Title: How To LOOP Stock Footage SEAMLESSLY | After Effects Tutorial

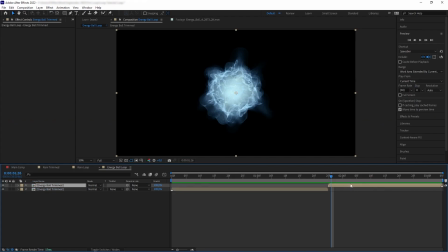[7:14]
and then we want to create an overlap which of course we are losing a lot of duration but that is fine okay so now we are having something a little bit different than the rain when we look at the overlap we see an increase of brightness on our energy ball that is because
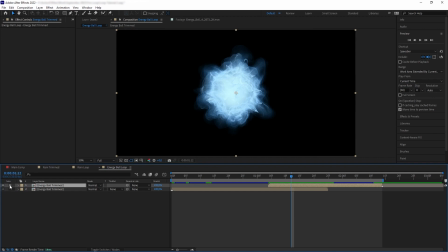[7:33]
our energy ball
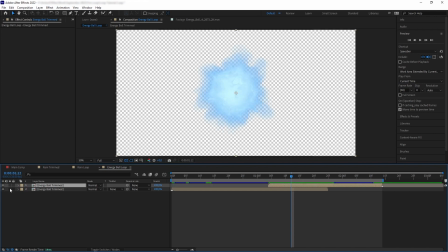[7:36]
doesn't have a black background so it is see-through to the layer at the bottom so in order to dissolve this what we want to do
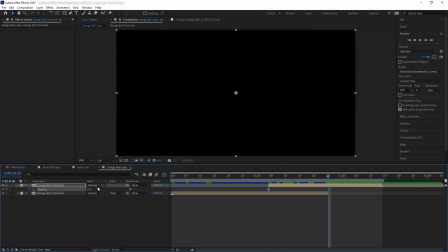[7:43]
is we want to fade in the top and then at
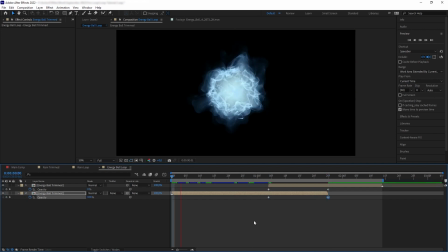[7:48]
the same time fade out the bottom so now this is what we have now it's almost perfect except that we have this weird shift on our brightness that is because of the
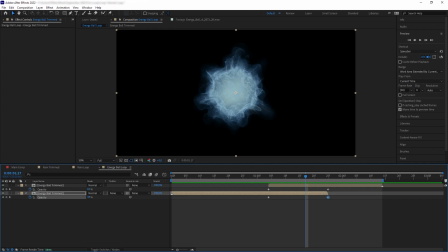[8:04]
change of opacity on the layers so let's bring back those brightness that we lose we can do this by offsetting the overlapped a little bit which of course at the risk of losing more duration if that doesn't work what we can do is to add a black background to the energy ball just like what we had with the rain and to do that we're just
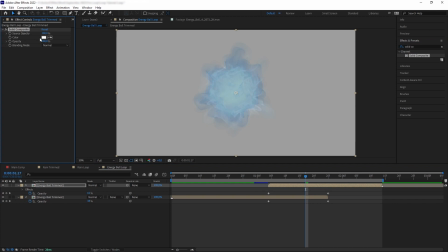[8:23]
going to go to effects and type in solid composite change it to black and then copy and paste it to the second
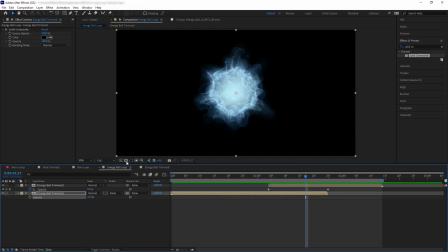[8:31]
one and then just like the rain we want to disable the fade out animation of the layer at the bottom so now let's finalize the duration again and now we have our seamless looping energy ball but at the cost of losing the transparent background so to bring back the transparent background we're just
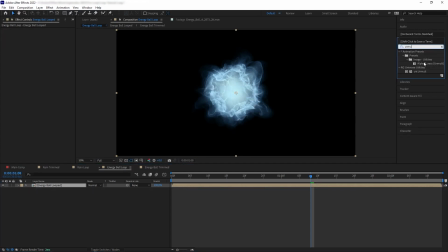[8:49]
going to pre-comp these two layers and then let's get after effects on mode preset and we're going to change the shift channel to blue and there we go we have bring back our transparency now let's move on to looping
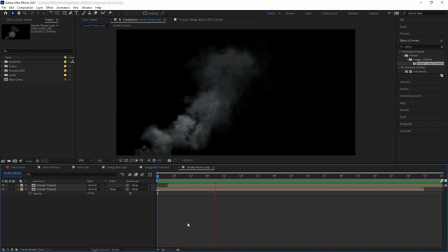[9:04]
smoke assets so here I have this small scale smoke bloom belowing to the right and here we can see that we have a very massive overlap that's because this smoke move slower compared to the rain and the energy
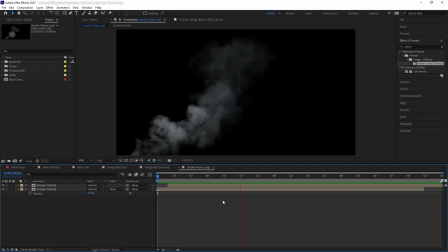[9:20]
ball so it needs slower transition to match its speed and as you can see we already have the black solid background here so our smoke is not
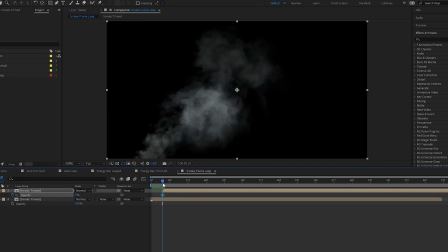[9:30]
transparent that means we can try doing our normal dissolve and this is what we have
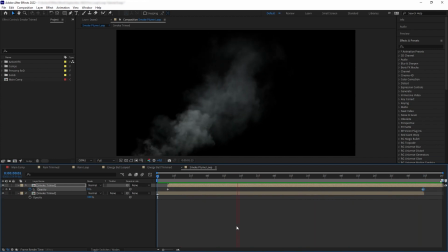[9:38]
it's already looking really good except there's still some part here that looks a little bit too obvious so we're going to make this even more seamless and to do that we're going to create a directional transition so
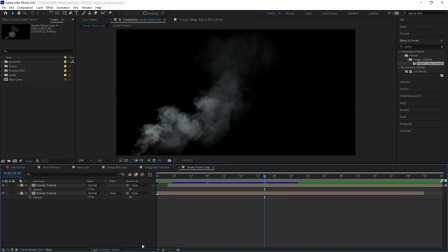[9:53]
let's disable our opacity here so what i meant by that is that i want the transition to fade in gradually and mimics the movement of the actual smoke so i want it to fade in from this part first and moves
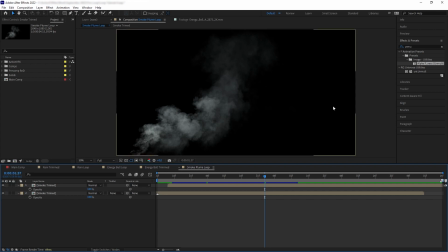[10:08]
along to this part instead of just dissolving entirely at the same time so to do that we're going to create a solid and then let's disable our layer here and then what i want to do is create a mask that mimic the
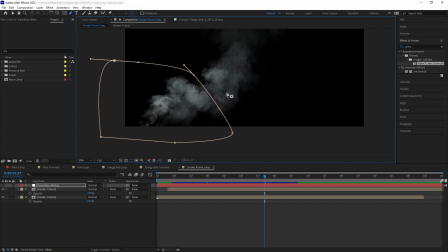[10:23]
shape and movement of the belowing smoke so we're going to bring our mask path and we want to animate this to move along
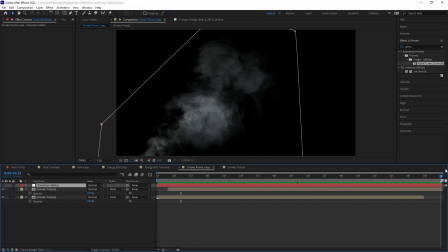[10:33]
with the smoke okay so this is what we have you can see the mask is moving across the layer at the same speed of the
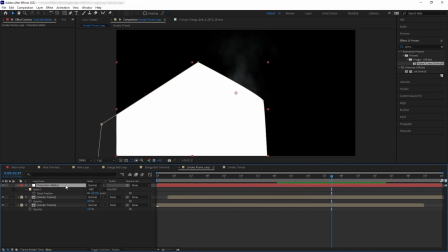[10:40]
smoke so now we're going to turn this on and then we're going to feather it really big and then i want to make the shape of the mask to be a bit more chaotic to follow the fluidity of the smoke so let's get turbo in this place and we want to just
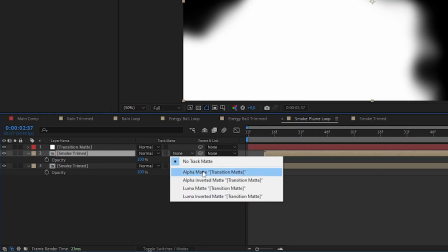[10:57]
play around with the shape a little bit and then let's alpha matte the top layer of the smoke to the matte if we solo the layer we can see
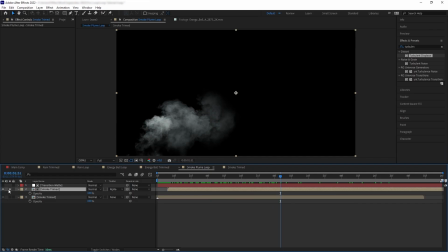[11:06]
what we're doing to the second layer of the smoke here and if we play the entire thing this is what we have a more seamless loop before we go further if you are enjoying this video don't forget to hit the subscribe button and like this video because your support means a lot to